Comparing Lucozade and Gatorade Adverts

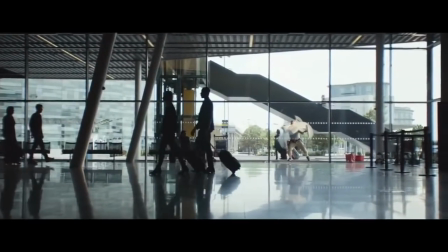0:00 Flow, the unmistakable feeling.
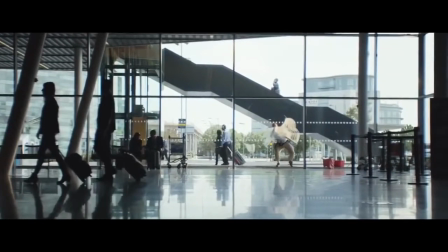0:05 The 2015 LucasAid advert starts with an establishing shot which slowly zooms in to a very weird character in the corner. Now this is done with low-key lighting and also we hear a voiceover at the start which does go through the whole advert. This tells us that this advert is going to represent flow and energy.
Love unstoppable.
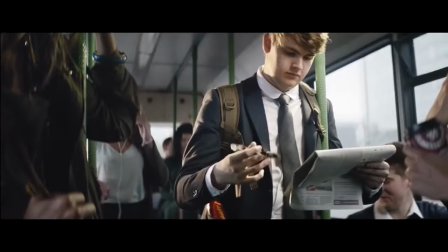0:24 Now this cuts to a mid shot of a student on a bus reading a newspaper and spinning a pen but we can also see a Lucozade bottle in his bottom left pocket. Now this is a low-key product shot but we can also see that he's doing something that requires a lot of concentration and a lot of skill. This is trying to tell us with the high key lighting that Lucozade can give you lots of energy and lots of skill.
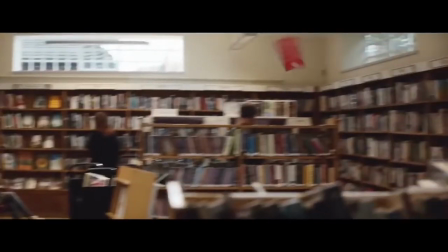0:46 We then see a high key lighting shot of a library where somebody is throwing a book from across the room which lands very cleverly inside the bookcase. Now this is representing energy as well and skill as well as this can really not be done by anyone.
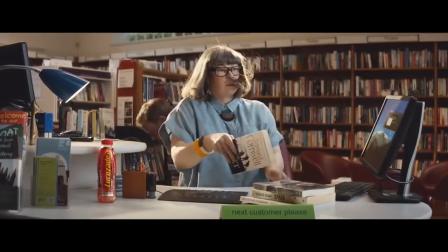1:01 We then see a high key lighting shot and also a product shot where we can see the Lucas aid bottle. We see the woman's hair blowing which represents she is doing something that takes a lot of skill and she is very important in the scene. Due to this high key lighting we know that energy is a very important factor of this advertisement.
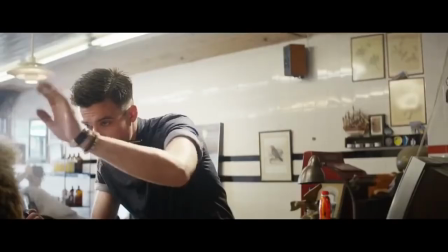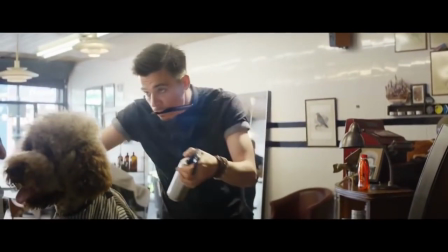1:23 At the back right we see another product shot and in the voiceover we hear whatever the day throws at you. Now we can also see a dog getting pampered at the hairdressers which is not something we see every day and not something the hairdressers will do every day. So it's suggesting LucasAid can make you do things that you wouldn't really normally do.
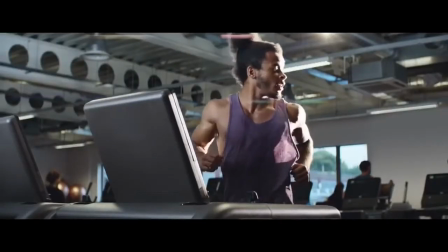1:42 You simply take it in your stride.
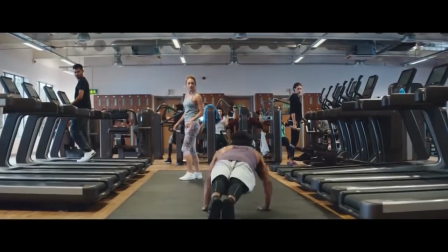1:48 The voiceover says you simply take it in your stride. The guy falls off the escalator when he's checking out the girl and he covers it up by doing push-ups. Now this is something that shows that Lucozade can give you the skill and the energy to save yourself from being embarrassed. There wasn't a product shot in this shot, but going to the gym does require energy, so obviously Lucozade maybe drank in the gym.
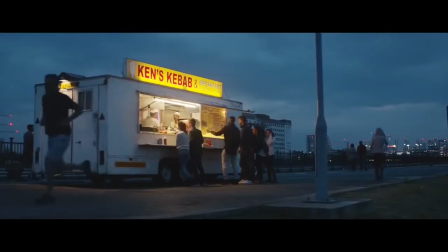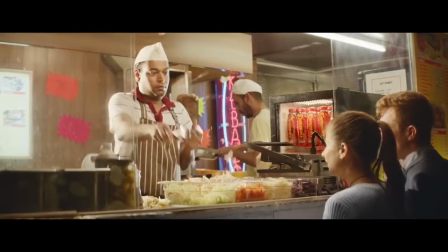2:15 The voiceover says because you've found your rhythm, as the kebab guy is using a rhythm to flip the salad up in the air. Now we also see a fridge full of Lucozade, which represents energy, which the kebab guy is giving off. We also see a high-key lighting setup, which represents positivity and energy as well.
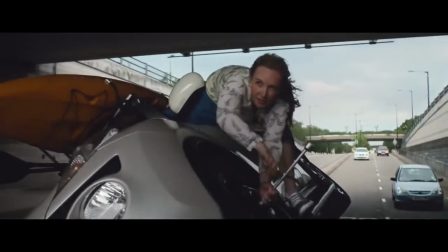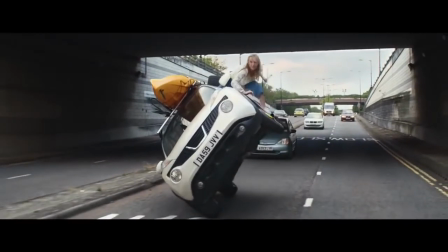2:39 Now the voiceover says you're on top form as we can see the woman on top of the car changing the wheel while it is on two wheels now which is very dangerous but also represents that you may do things that you wouldn't usually do with Lucozade for example it makes you take risks which would be possibly a good idea maybe a bad idea. We also see a high-key lighting setup as this is a positive vibe given off
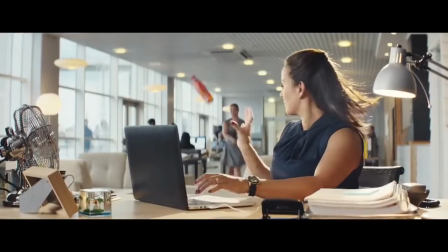3:03 Now this could give us the message that Lucas a gives you speed and make sure reaction times faster Which as we see this woman who is tapping really fast and catches the bottle at the same time She has a lot of energy and she has a lot of reaction time Which is really really fast this paired with the high key lighting setup tells us that Lucas a gives you positive energy
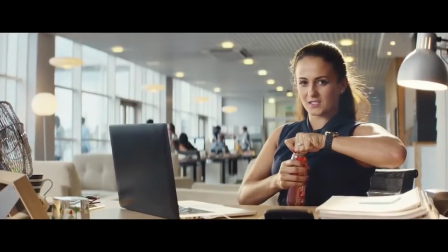3:23 The sis and dubbing the voiceover gives the impression to the viewer that Lucas aid is a really refreshing drink and it's nice.
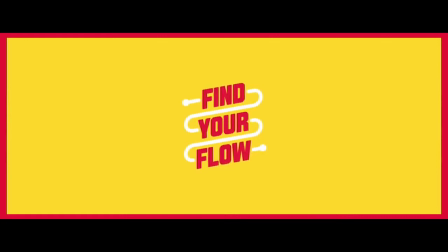3:32 The animation at the end shows that find your flow was the campaign message for this which really did fit in with the advertisement.
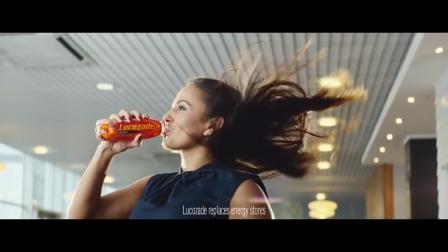3:40 The hair blowing at the end and the woman drinking the drink shows us that LucasAid gives you energy and makes you feel really really important.
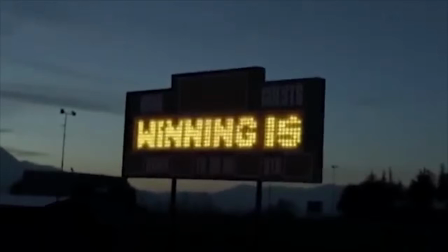3:52 This advertisement starts off with a low-key lighting setup but this time it doesn't have a voiceover or a soundtrack at all it just has the sound of the screen turning on this is how it is different to the previous advertisement. We also see winning is which could possibly link to the campaign message
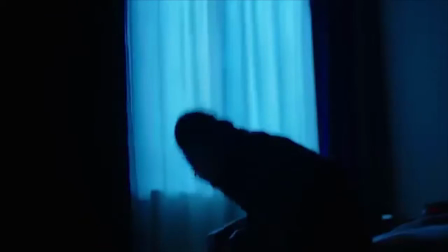4:10 Linking to the low-key lighting setup this stays like this because it's very early in the morning Now the LucasAid advert was not at any specific time of the day whereas the Gatorade advert which we're about to watch Actually is very early in the morning. This could represent getting up to do something very important
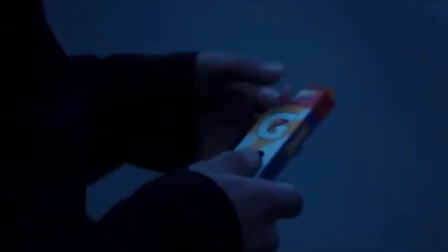4:26 Now here's the first product shot where we see Gatorade gum now this is something you particularly do when you're exercising to keep your mouth tasting fresh. Lucozade's first product shot was actually a drink not some gum so this is how it is very different.
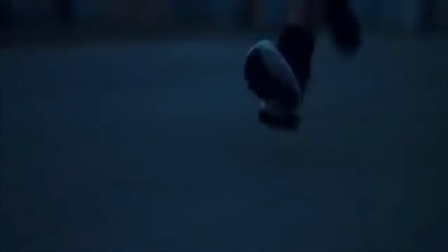4:41 Here we see a shot of some legs running now this is possibly given by the gum the energy that is needed to run. Now in Lucozade advert we see things that are more like jobs not exercise. Sticking with the low key lighting setup this is shown that it's very early in the morning.
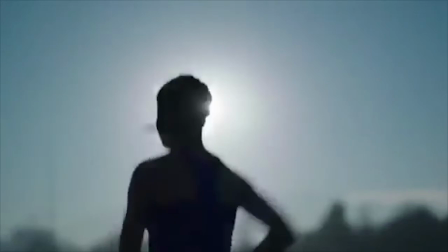4:57 Low key lighting is used in this shot and it's also made into a silhouette and this shows us that the sun is rising and people are still exercising.
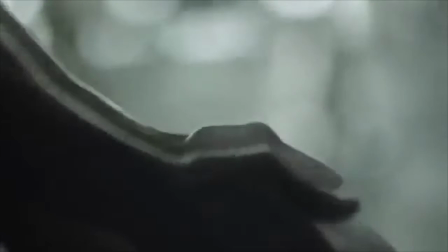5:06 The speed of the edit starts to speed up and the sound of the edit starts to have a rhythm. We also see the lighting beginning to get lighter and lighter and this shows us that energy becomes more apparent throughout the day.
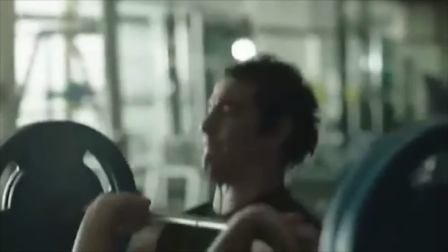5:21 Now the lighting begins to begin to get a lot lighter and the edit does still begin to speed up but one thing we didn't see in is we did not see exercise base shots. Now we saw live things like cleaning windows, changing tires, but this is mainly an exercise based advert.
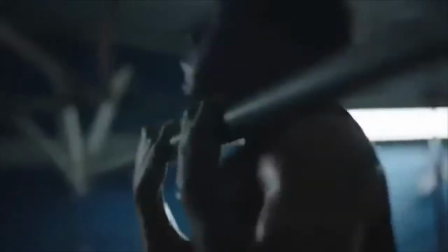5:35 It used a lot more high key lighting than the Lucas 8 did. We hear people grunting as they're using their energy to try as hard as they can,
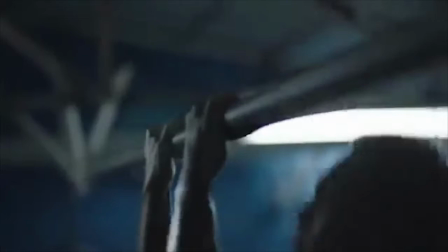5:44 but we also see a mix of low and high key lighting where shadows are used to make the shots seem more interesting.
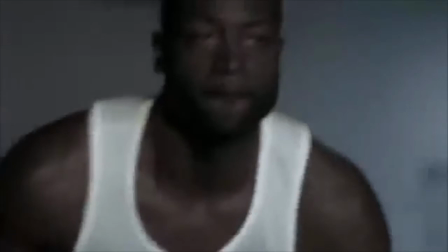5:52 The hard work theme tune links into this as we see hard work being done in the form of exercise now in the previous advert we really didn't have a theme tune we just had a voiceover so this is what's different soundtrack versus voiceover 20 thinks better editing
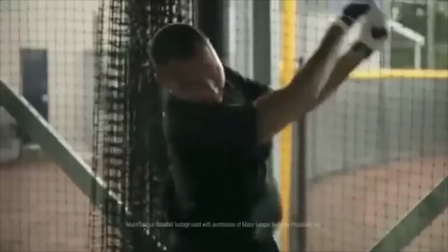6:11 to the beat was used in this and every time the tennis ball gets hit the shot changes and the beat changes which which is really appealing to the eye and really satisfying to was but it also shows us that energy is very fast and very flowing with Gatorade now here we see the
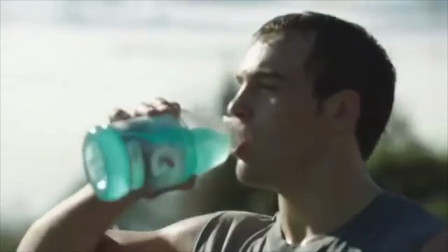6:26 first product shot of the drink Gatorade now we see the blue Gatorade which is probably a very nice flavor we think it's a very interesting color for a drink which makes us instantly interested but it also makes us instantly interested as we see a guy who is exercising drinking it which makes us
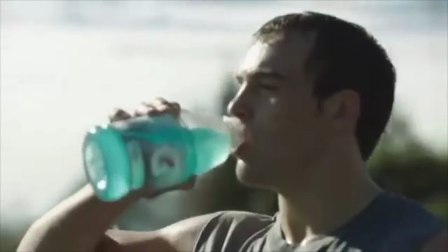6:40 think when we work out we should get that extra energy from this drink now one thing Lucas A didn't do they didn't focus their advert on exercise which made us think that drink could be used for daily uses now whereas Gatorade makes us think that we should only drink it when we're exercising
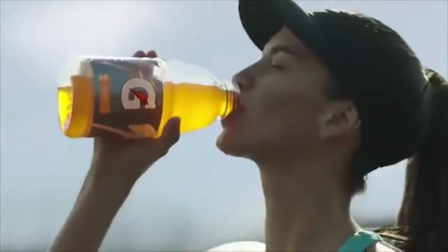6:54 we see another flavor of somebody who is exercising drinking the drink shows us that they have many flavors whereas Lucas-Ade only showed us one flavor of their drinks.
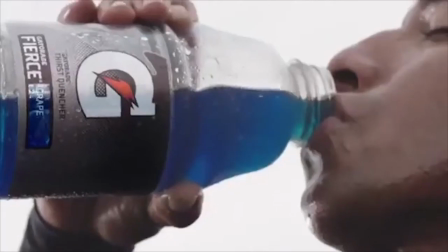7:03 High key lighting is also used to represent positivity. Here we see the third flavor of the drink shown while the soundtrack is still going and the shot zooms in and gets closer each time. Here we see that Gatorade offers a variety of flavors whereas Lucas-Ade does not offer as many flavors.
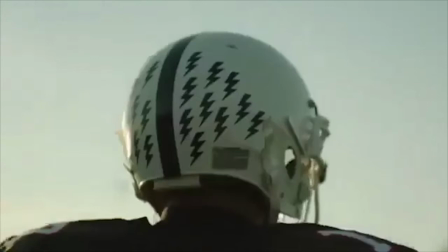7:18 Now I played that shot in slow motion as you can see the amount of lightning strikes that began to go onto his helmet. Now this shows us that energy can build up Whereas Lucozade in their advert showed us that energy doesn't always build up. It's there pretty much instantly. Now that could be good and bad in some way.
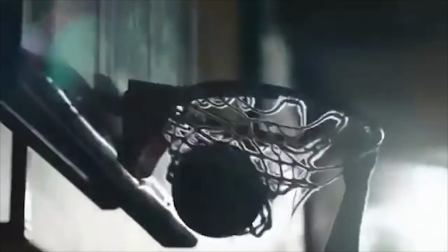7:35 Now we see low and high key lighting, but we also see the shot of the theme of building up where we can see the guy failing and then succeeding at what he is doing.
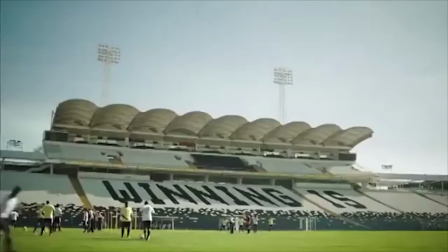7:42 Where Lucozade just gets straight to the point. Here again we see the campaign message, winning is, written in the seats. And this is also done with the high key lighting setup to represent winning is also positivity. Now Lucozade did not do this, they did not have any form of text, they did this via video and they did this via facial expressions and body reactions.
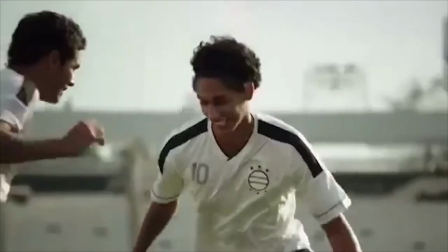8:03 Here we see people smiling as they're doing the sport that they love with the energy that they have from the Gatorade. Now this is also shown by skills of their feet as we saw in the shot, doing very fast movements with the very fast paced edit. Now this shows us that energy is shown.